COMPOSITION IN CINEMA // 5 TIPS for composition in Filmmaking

so if you would have told me a few years ago that i can dramatically increase my
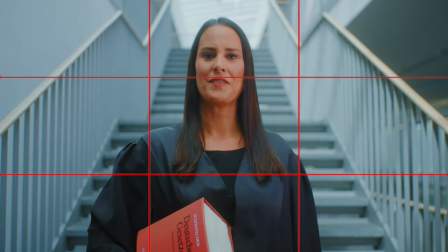0:04 overall image quality just by composition i probably would
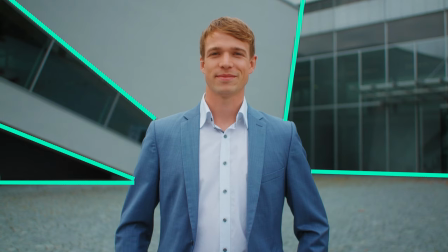0:10 have never believed you but i can honestly tell you that it's true and therefore
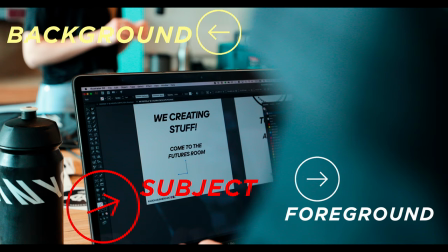0:14 i gonna show you in this video my top five tips to improve your
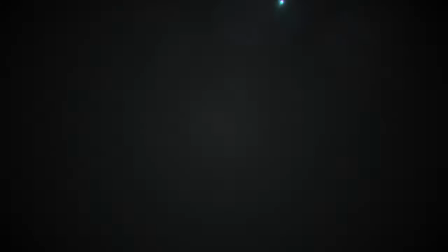0:19 overall composition coming up hi guys my name is paul i'm a german filmmaker and this channel is all about filmmaking gear reviews but also davinci resolve tutorials so if that's something that you're interested in consider subscribe so obviously composition or how you compose your shots is really important and therefore i'm gonna present you now my top five tips for perfect composition so tip number one is what's in the frame what's not in the frame so whenever you're framing a short just ask yourself two very important questions.
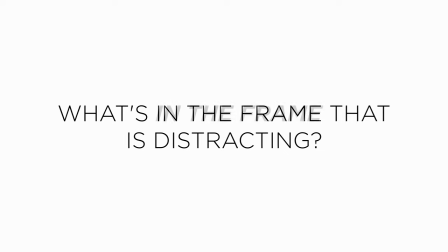0:59 First what's in the frame that might distract the audience from the overall main subject.
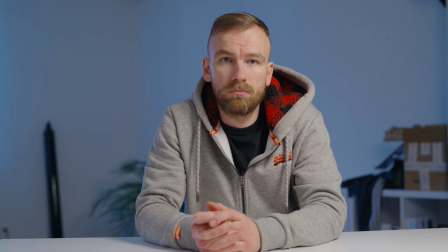1:06 So for example if we look at this short you can see that I obviously have a lot of mess in the background. So you see like there's boxes and everything like that and that doesn't make sense at all and it also looks like unprofessional. so I gonna remove
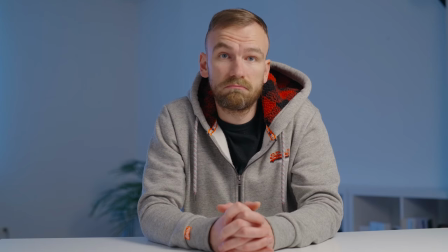1:24 that but then we have an image that's very empty very boring there's nothing going on there so now you can ask yourself the second question what's not
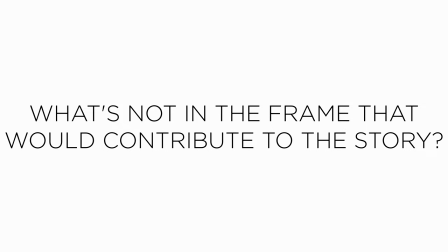1:34 in the frame and what we can add to overall level up the image quality so and here you need to ask yourself okay the main subject here is filmmaking because I'm a filmmaker and it makes sense to place some stuff in the background that um yeah underlines that so for example it's basically
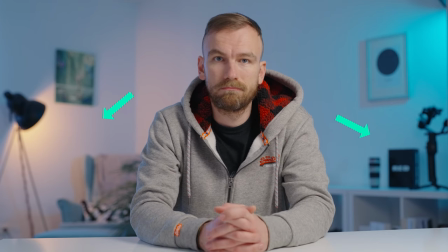1:55 okay that i have a gimbal there a lens and something like that so it overall um even emphasizes the overall tone of the image or of the of the title or of the story if you will and
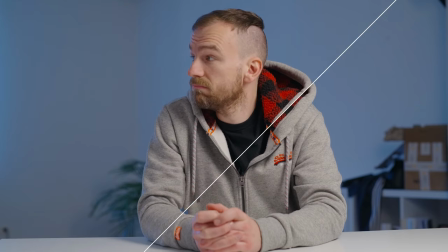2:09 on the other side i have just a little sofa to yeah make it even more
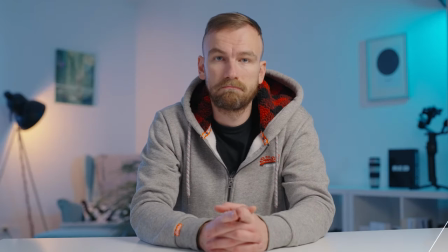2:14 cozy and inviting so therefore never hit record when you're ready just take a few moments to look at your image and ask yourself these two questions and it will help a lot. So my second tip is fill the frame. What I mean by that so when framing your shot you need to ask yourself what's the main subject what's the main character in your scene. For example here in this talking head sequence I'm the most important thing right so I want to fill out the frame.
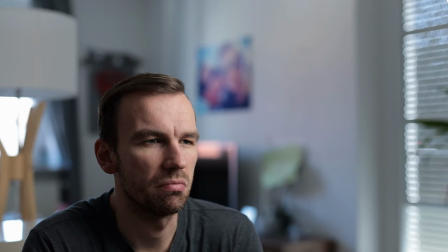2:45 So pay attention that there's not too much head room above your head or
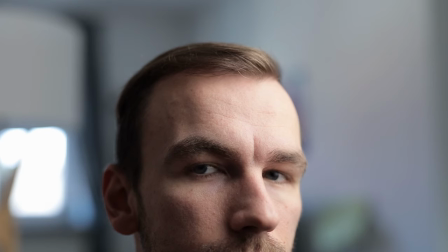2:50 something else that your subject mind looks lost in the in
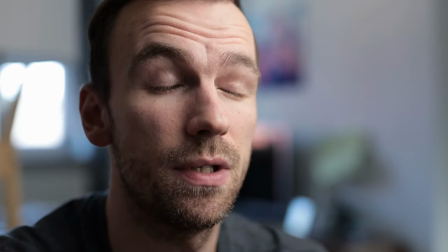2:56 the scene obviously there are some executions to that for example if
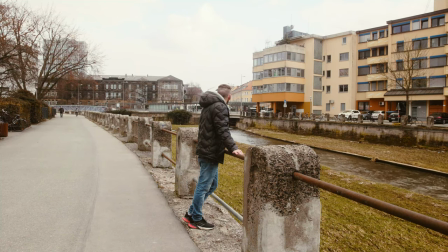3:01 you're shooting an establishing shot a wide shot when you want to show your character in the environment
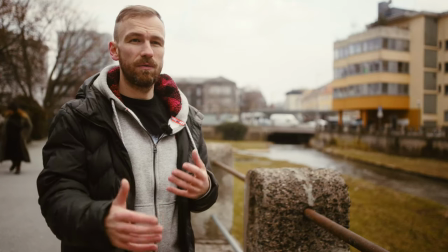3:07 then it's totally fine but if you're shooting a talking head sequence interview something like that and you have your client your subject your
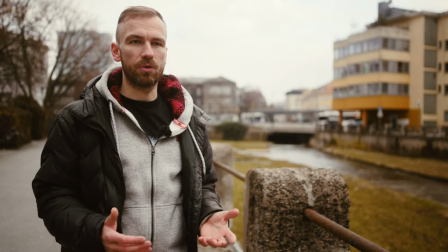3:15 model sitting there then you want to make sure that you fill the frame with the most important thing in the scene and that's the subject so now let's come to
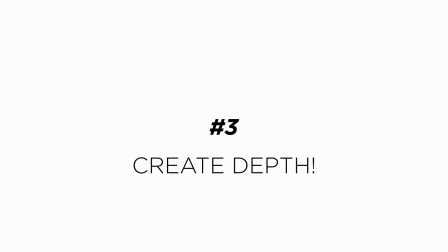3:25 my third tip and that's create depth depth in cinematography or filmmaking is very important because to create depth we can separate our subject from the background and yeah draw the audience attention to our subject so we gonna do that at
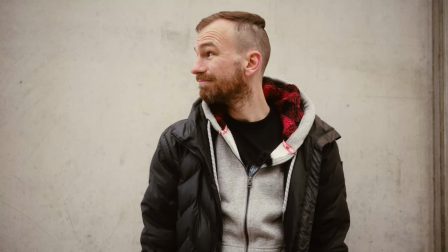3:43 first by placing away or pulling away our subject from the background so
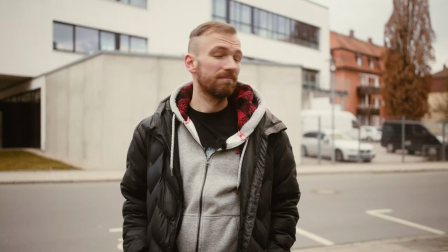3:50 allow there to be distance between the background and your subject so that your background can fall out of focus and your main subject is in focus
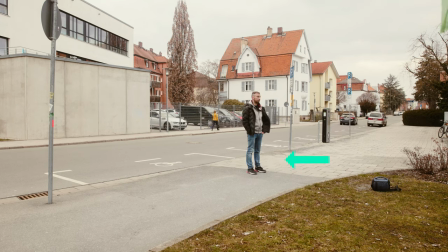4:00 you should never ever place your subject in front of a wall so even if you than shooting on a 100 mil at f1.4, you won't get any blurry background or any separation there because there's no distance in between. So in order to get separation and create depth, you need to pull away your subject from the background. Also here in this seam, I'm sitting a few meters away from the wall to create the maximum depth that I can do. And my upcoming tip helps to create even more depth. So what you need to do is to create three dimensional images.
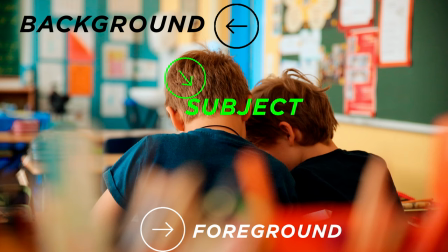4:42 What do I mean by that? So for example, you have a foreground, you have a subject and you have your background.
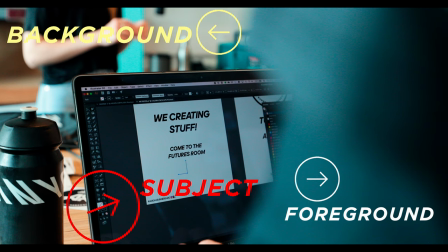4:49 So your foreground should be out of focus as well as your background should be out of focus and your subject should be in focus.
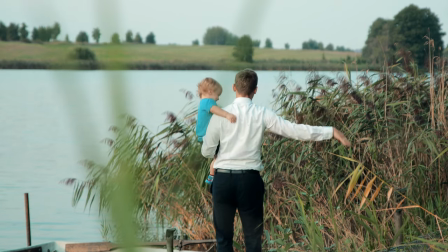4:57 That way you have three layers in your shot. the foreground the subject and
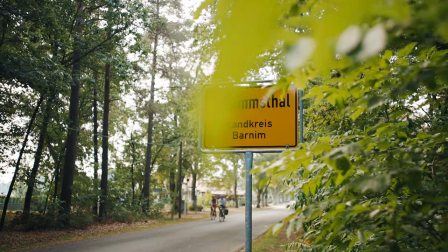5:03 the background so and this already makes your image so much more dimensional you create so much more depth for example let's look at this sign here it
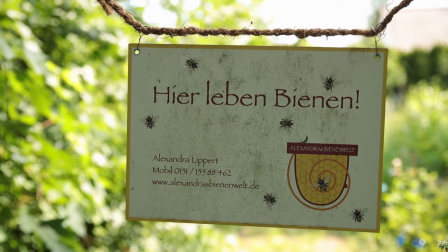5:14 looks kind of nice because there's a little bit the trees are a
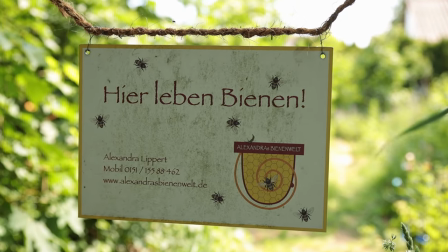5:19 little bit yeah blurry but you can even increase the overall image
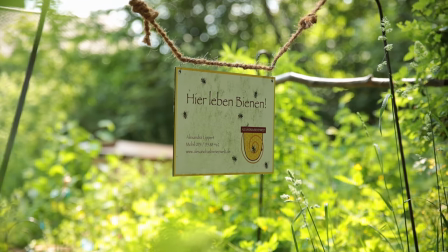5:24 quality of this shot if we just add something in front of the lens so like foreground element that really helps to make our image three-dimensional and whenever you have the option to do that I would highly recommend you to do
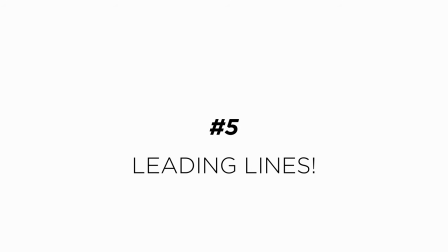5:38 it. So my fifth and final tip is leading lines and that probably took me a lot time to learn that but basically when you're composing your shot look something into your scene
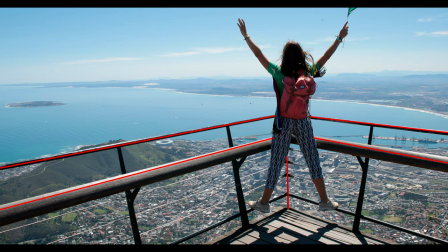5:49 even its architecture or its nature or whatsoever that there are something that
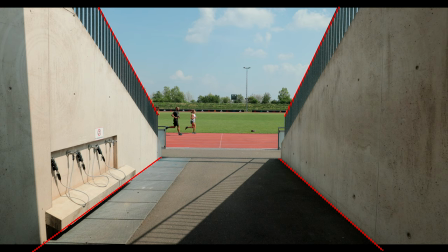5:55 creates lines and these lines should yeah draw um the
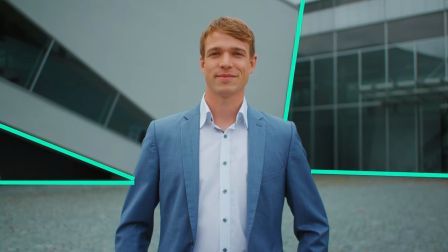6:00 audience attention even more to your subject so for example i show you here some example
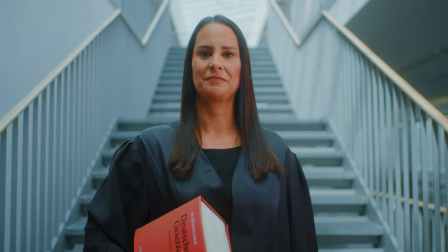6:06 clips so you can either use um what's in the nature or whatever um is in architecture that you can use to create leading lines that
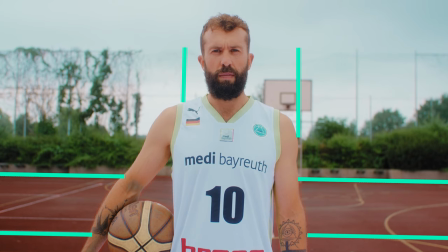6:16 help to draw the audience attention to your main subject so whenever you have the option to place your subject accordingly I would highly recommend to do that.
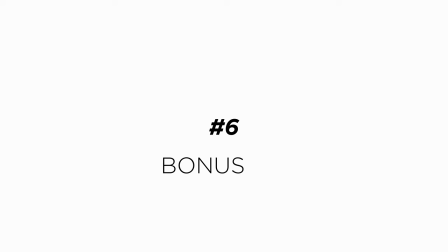6:27 So and since you are still here I want to give you a bonus tip and there's the so-called rule of thirds which basically means that you can divide your image into three equal quarters